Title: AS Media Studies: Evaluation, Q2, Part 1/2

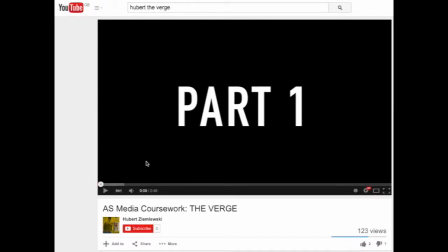This is question 2 of the media evaluation. How does your film present particular groups? In this video commentary, I'm going to be speaking over the title sequence that me and my group have made and analyze the different social groups presented by pausing wherever necessary. So let's get on with it.
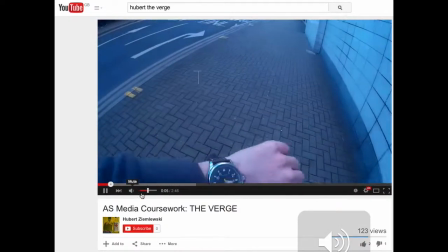So at the moment, no characters are visible. The protagonist will stand as watch.
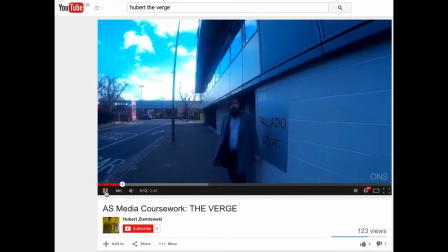Nothing to describe there. But this man right here is social group number 1, the white middle-aged male.
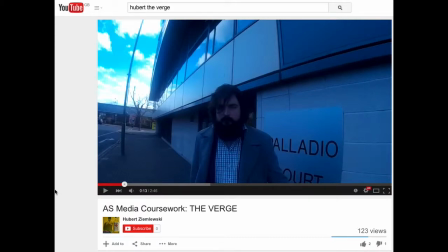He appears as quite intimidating, particularly due to his beard. It makes him look quite menacing and mysterious. Another presentation of this white middle-aged male social group is that he appears as quite authoritative,
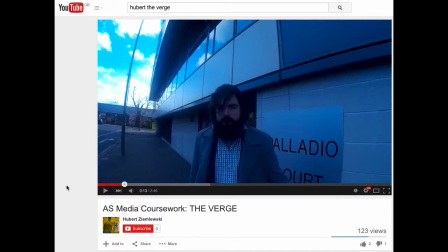mainly due to his coat or / blazer that he's wearing, which makes him look as if he's quite a boss figure. Another reason why he appears as quite intimidating is because he's looking directly into the camera, or if we look at it from a contextual point of view, he's looking directly into the eyes of the protagonist,
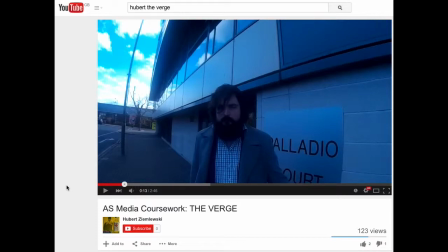so that he can intimidate him and make him realize that yes, I'm looking at you, and that he's targeting him. The fact that he's squinting also makes it appear as if he doesn't want his eyes to be completely recognizable to the protagonist, because he wants to conceal his identity at the same time.
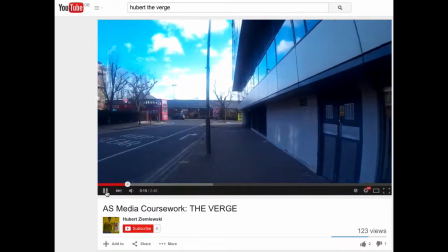So here we play, and we see the protagonist turn around, look back, and he starts to run.
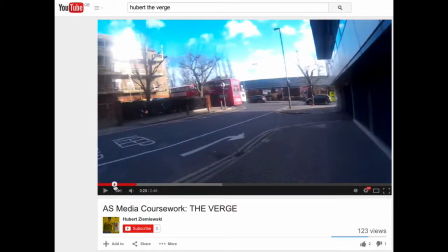So if I rewind back to the beginning and pause it right here,
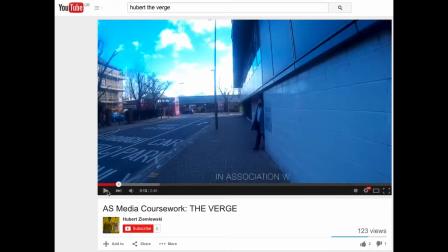we can see the young middle-aged man, the white middle-aged man, is hiding behind the structure of the building. This is to make it appear as if he's concealing himself.
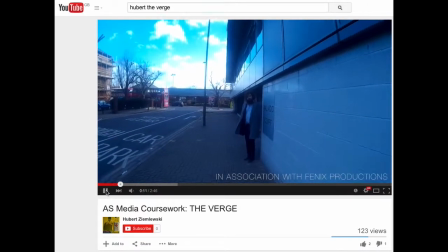And as I said before, he's concealing his identity, which then again makes him appear as quite secretive and also intimidating.
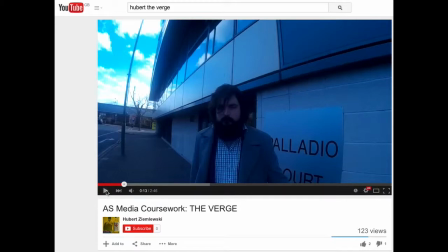It also presented him as quite mysterious, the way he's just hiding behind the building.
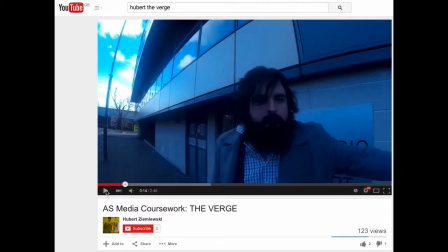More importantly, the way he's hiding behind the building makes it appear as if he is the bad guy.
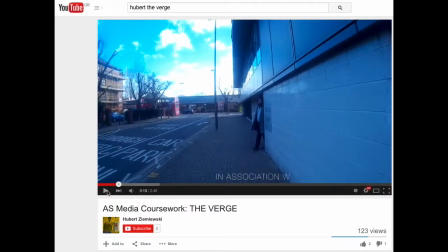Like straight on, first 30 seconds of the title sequence, or first 15 seconds even, it just, bam, the audience knows that this guy is shady.
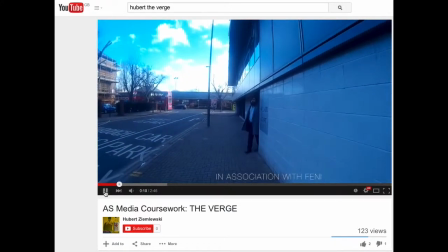This is the guy that we need to look out for when we see the film, when we see the rest of the film, and as we continue to watch the title sequence.
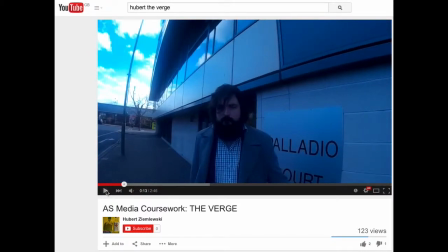That's what the audience are thinking right now. The way he's just hiding, the way he's behind there, acting all suspicious, mysterious, and intimidating.
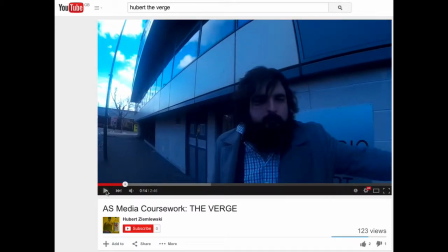That's what makes him appear how he does.
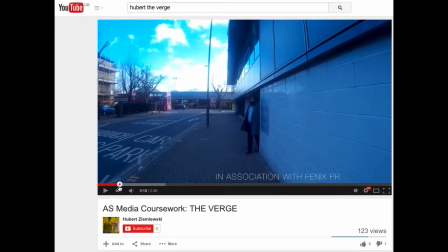Then he slowly emerges out from his hiding place, little steps. This presents the white middle-aged man as quite cautious.
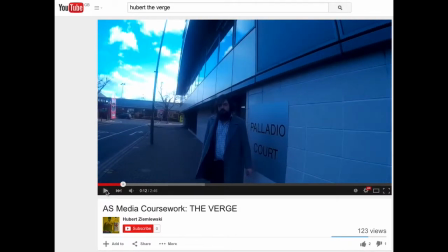Even though he is the one that is the threat in this situation, he still wants to appear cautious,
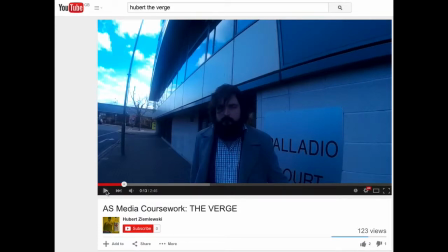so that the protagonist doesn't get too suspicious about his presence there.
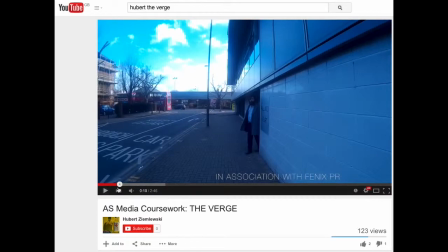He's making the protagonist think, who is this person? Why is he walking so slowly up to me?
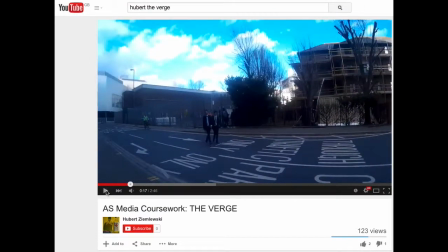The next social group that I'm going to explore is the young Asian male and the young Caucasian male. These social groups also appear as quite suspicious. As I've paused here, you can see from the distance that
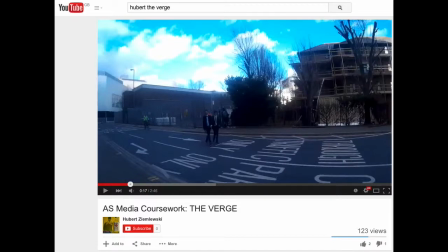they're away from the protagonist, that makes them appear as if they're quite cautious as well, because they don't want to be too close, or else they'll draw too much attention to themselves. And they're walking faster than the white middle-aged man. Why is that?